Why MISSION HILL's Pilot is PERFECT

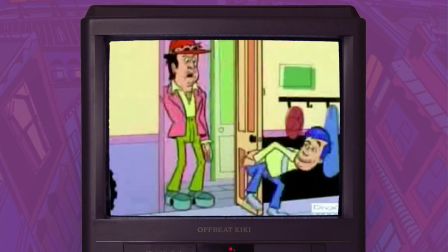Got something for me? Sure. How's this? For the slacker in all of us.
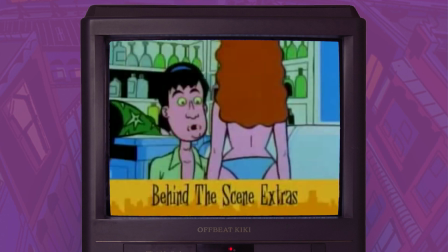Loser! 13 hilarious episodes and behind-the-scene extras. Mission Hill, a complete series by a Tuesday.
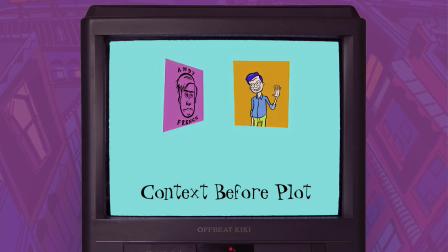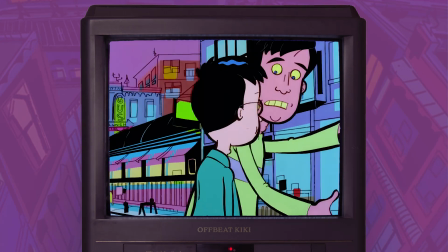Mission Hill doesn't have a cold open.
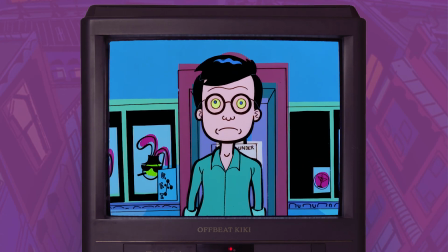The show begins with the theme song, in an adorable sequence introducing each of the main characters as they dance to an instrumental,
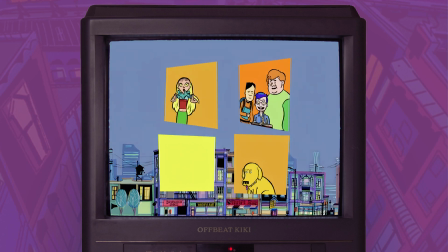slightly sped-up version of the song Italian Leather Sofa by Cake.
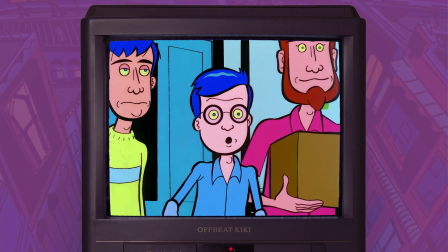It's a really charming sequence that gives you a feel for the vibes of the show and tells you who's who in a short amount of time.
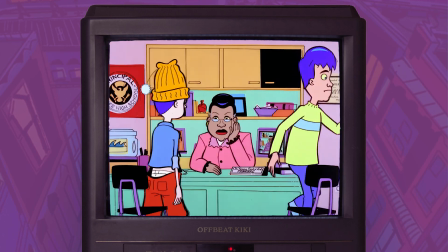I love it. While the series is about Andy and his brother and their relationship, we get to focus on him as the series opens.
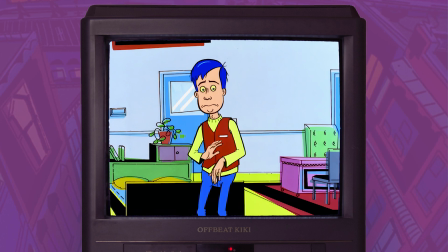The first scene is at his place of work, a mattress store, zoomed in on his name tag to tell us who he is as he asks to leave early to go have dinner with
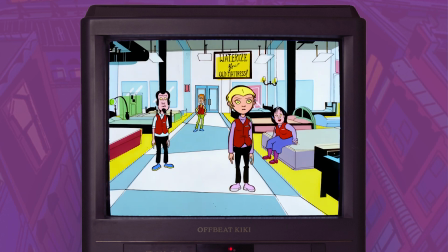his family in the suburbs and is yelled at to stay late doing inventory while his boss goes on a
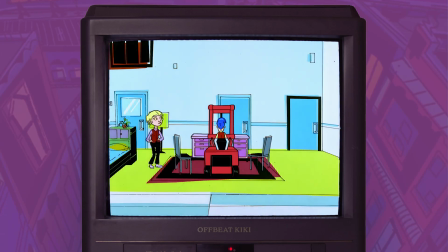date with a woman he immediately objectifies. Andy's response to this is to lock him inside of his office so all the employees can go home.
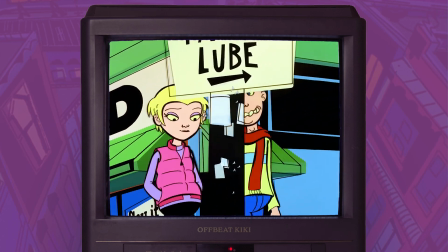And in the next shot, Andy's co-worker asks him out on a date, and they agree to go to his party that weekend as a pair.
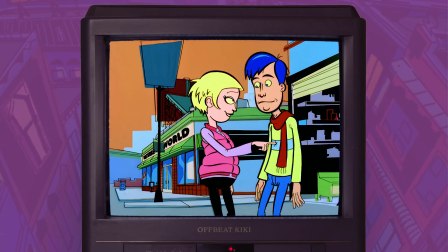And then we see a gorgeous scene of Andy walking through Mission Hill. I absolutely adore this shot.
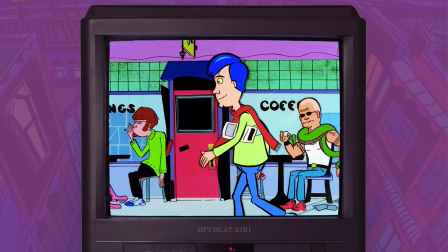The colors of the buildings and the people, the way he weaves through bikers and dog walkers, passing Dave's occult bookstore in an ad for semen martinis,
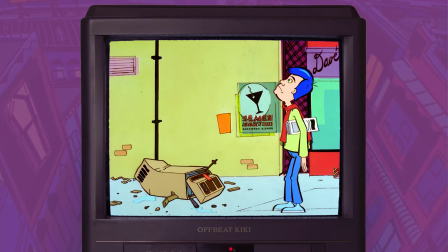observing the people around him and just straight up vibing before arriving at his apartment building.
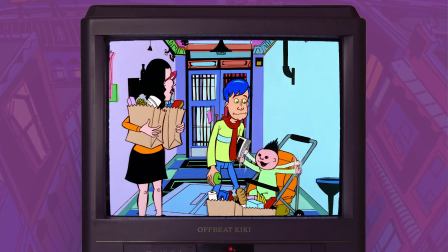He runs into his neighbor and offers to help her with groceries, they bump into more neighbors in the elevator, and then we meet Andy's best friend Jim and get a look at their apartment.
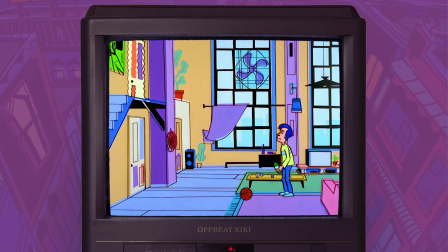Four minutes in, they leave to go have dinner with Andy's parents and pick up his beer-drinking dog,
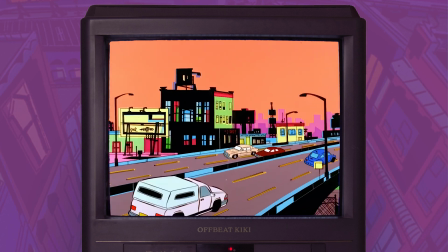which unbeknownst to them will bring Andy's brother Kevin into their lives and change everything.
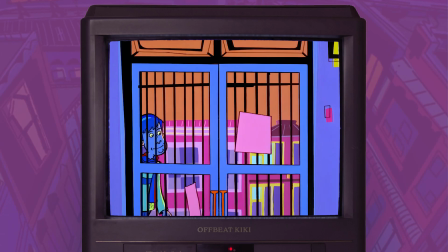But before this change, the show takes the time to show us how Andy lives.
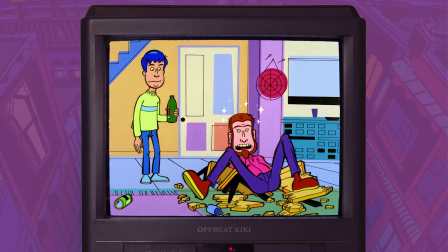He's got a job he hates, he lives with his best friend since high school, and he knows his neighbors, he's content and comfortable,
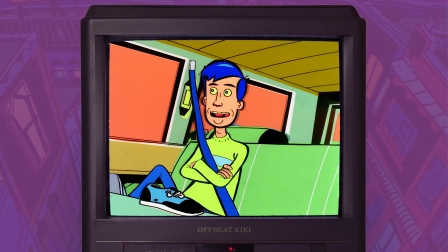and his dating life is on the upswing, and that makes the events of the episode have a much stronger impact.
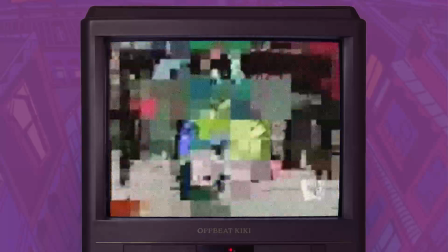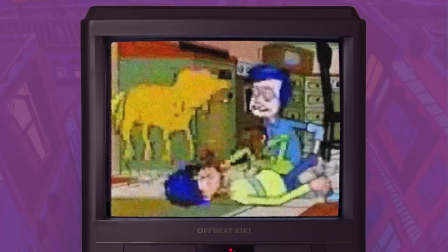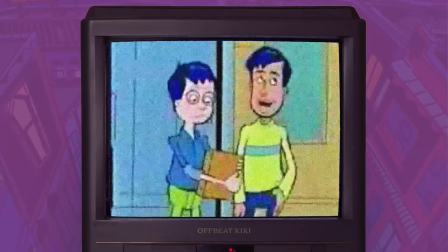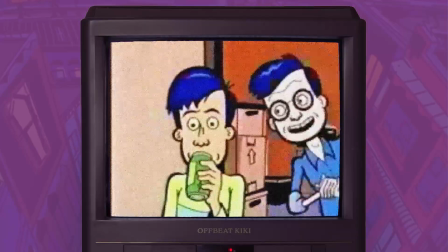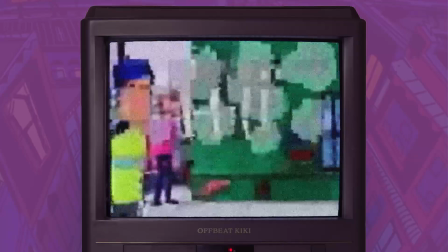Who wants to get it on? You are so lame. Mission Kill, coming this fall to the WB Friday Night.
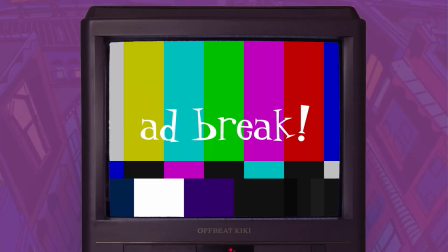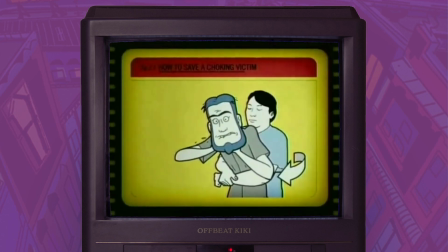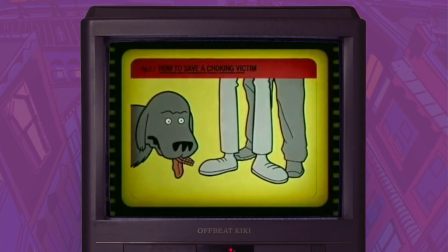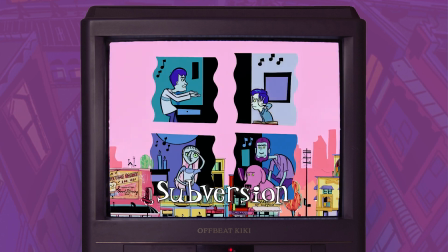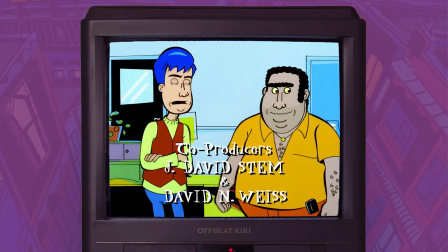Andy's introduction is set up to make you think a certain way about him and his friends. He's a slacker.
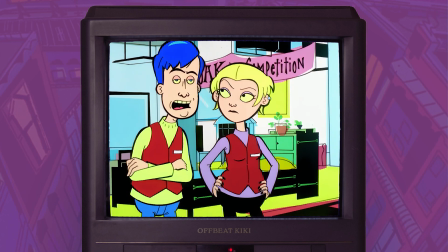He's working a dead-end job instead of pursuing a career. He drinks and watches TV when he's off work.
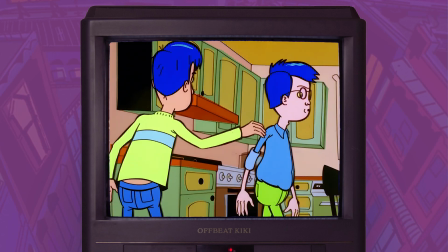He's barely even motivated enough to show interest in his co-worker. He can't stand his brother, and he's generally a bit reckless. so his friends must be the same, right?
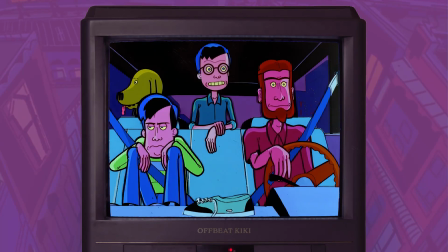But his arc in this episode is about taking responsibility for his brother.
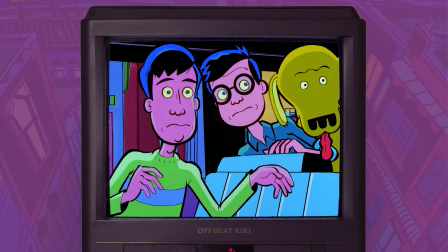First by letting him move in, then by teaching him about freedom, allowing him to swear and do other things he couldn't do with his parents,
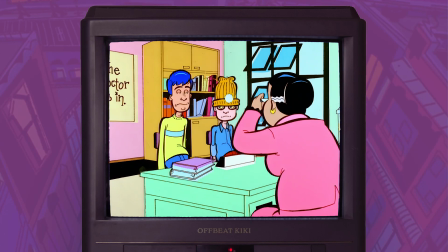then by showing up for him at school when Kevin gets in trouble for calling his teacher a douchebag,
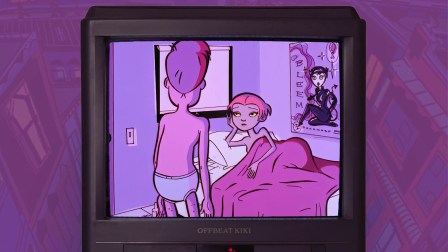and ultimately by stepping away from the beautiful girl in front of him to go rescue
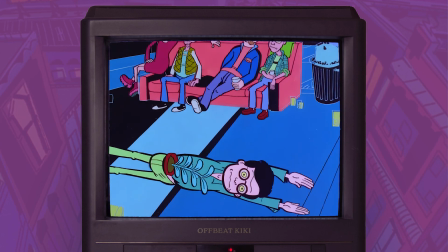his brother from his first experience getting sloshed and making sure he recovers okay.
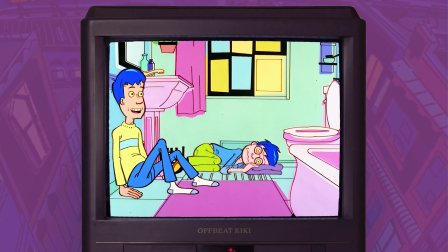The time spent at the beginning of the episode showing you Andy's cushy slacker lifestyle,
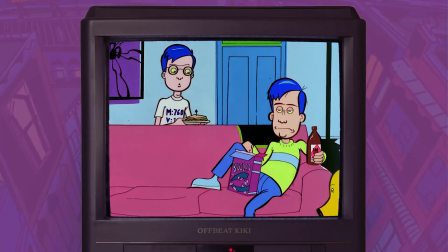contrasted with the scenes of them fighting in their parents' house and on the car ride home, set you up to think that Andy doesn't have what it takes to step up and serve as a guardian,
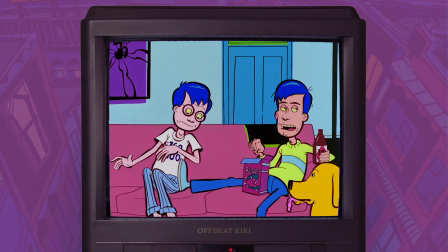that he and Kevin are going to fight consistently the entire show.
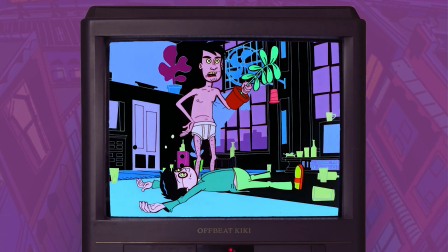But instead, as you watch, you're rewarded with a much more nuanced take on a sibling relationship.